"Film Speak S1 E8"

When the hero is putting on their gear in real time it takes a lot longer.
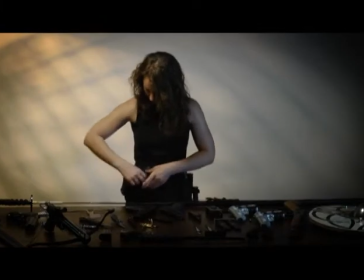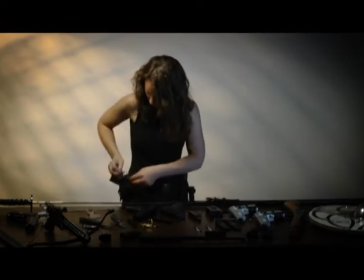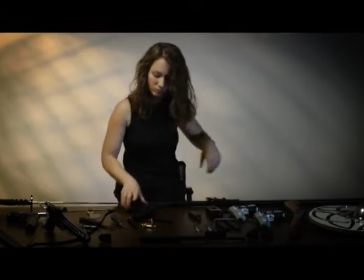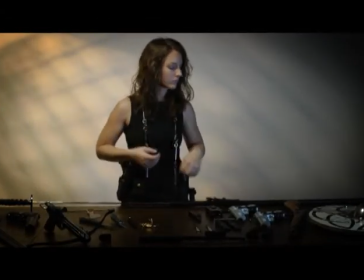In movies we want to just get to the good parts. We want to see what's most important to the story and it's okay to cut out all the little stuff in between.
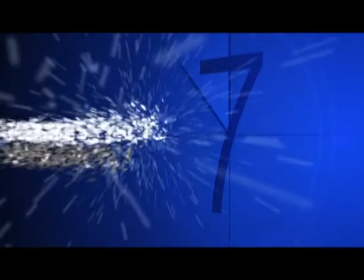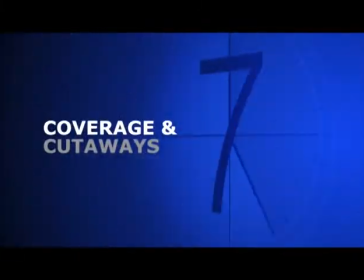Coverage is shooting a scene from a variety of angles. Having more than one camera angle with varying distances that allows editing. Each angle is called a shot and each shot needs a new setup because when making a movie lighting
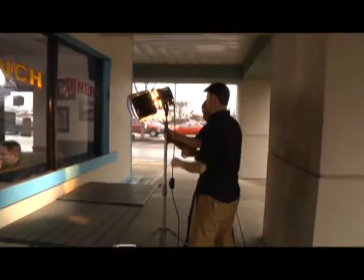is changed for each shot to make it not only consistent but get the best out of lighting and exposure. One thing that helps in editing when you get your coverage is to shoot cutaways.
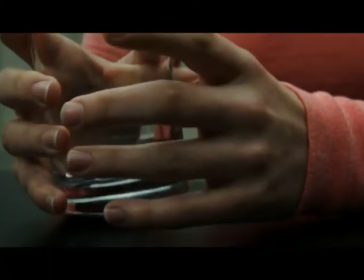This is anything you shoot in the scene that doesn't need to directly synchronize sound, like a close-up of an object or a person who isn't talking.
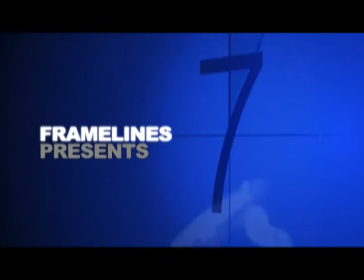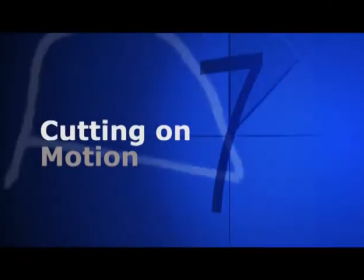Continuity in editing is essential. One of the most effective techniques for invisible editing is cutting on motion, like this.
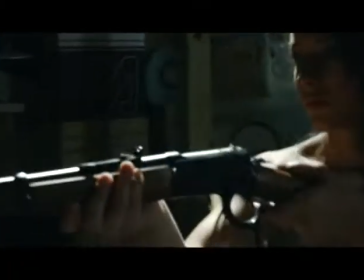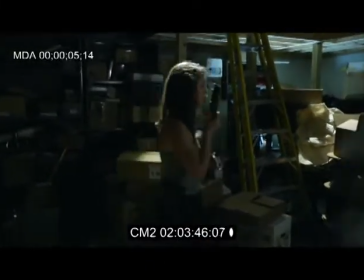Here we have two separate shots, a wide shot and a close-up of the same motion.
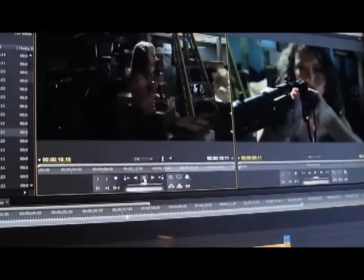The key is finding frames of motion that match, then cutting at that point.
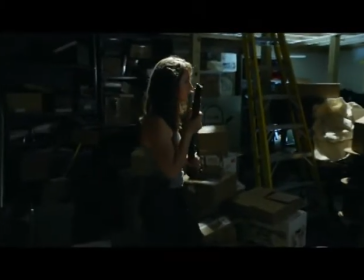Making a cut from the wide shot to the close-up while the movement is in the same place and we have a seamless edit.
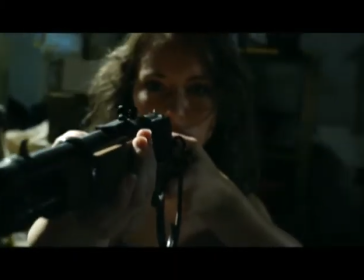The viewer's eyes are naturally drawn to movement. Continuity of actors' posture, gestures, and movements are crucial to making this work.
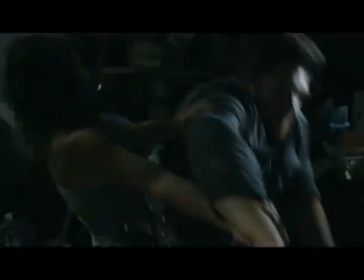Whether it's a hand gesture, the way their head turns, anything in the frame that's moving tends to draw the viewer's eye to that part of the frame. Viewers are seeing the movement and aren't noticing the change in shot.
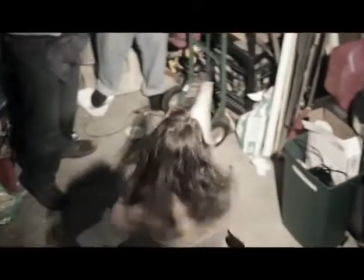And because Because we have two different shots, the wide shot is showing us more of the environment and a close-up lets us know how the actor is feeling. It's much more effective storytelling.
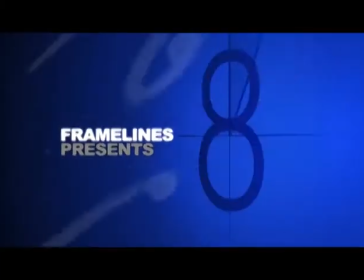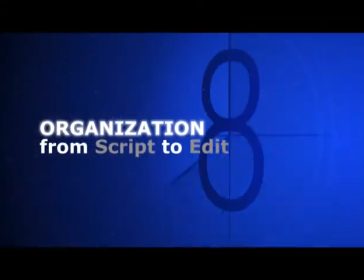Organization and production is incredibly important. Because filmmaking is a collaborative art, everybody has to communicate with each other.
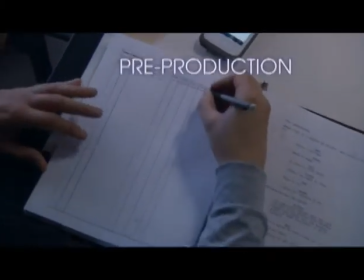There are three phases to making any movie. Pre-production, which is the writing and preparation for the shoot, creating shot lists and storyboards.
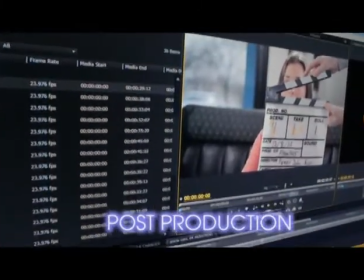Production, which is the shoot. and post-production, where it all comes together in editing and everything involved in that.
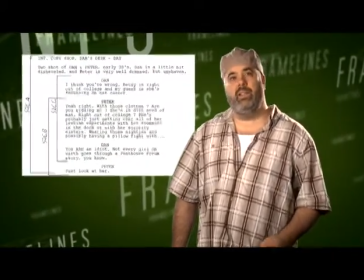From the script, you can create the shot list. This is just writing down on paper what angles you want to get.
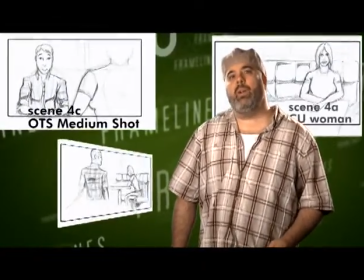You can do storyboards, too. For each scene, you'll want to write out the shot name, then what type of shot you want to get.
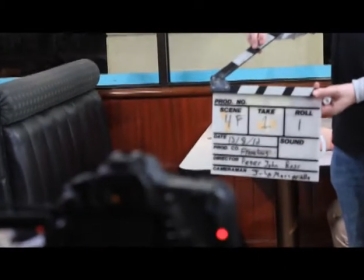When you get to production, you can use that shot list and or your storyboards, and those will be used on the slate marker.
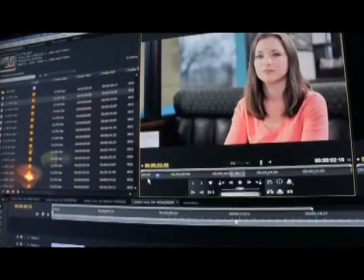After the shoot, when it comes to editing, the assistant editor will name the computer files the same as the what was on the slate.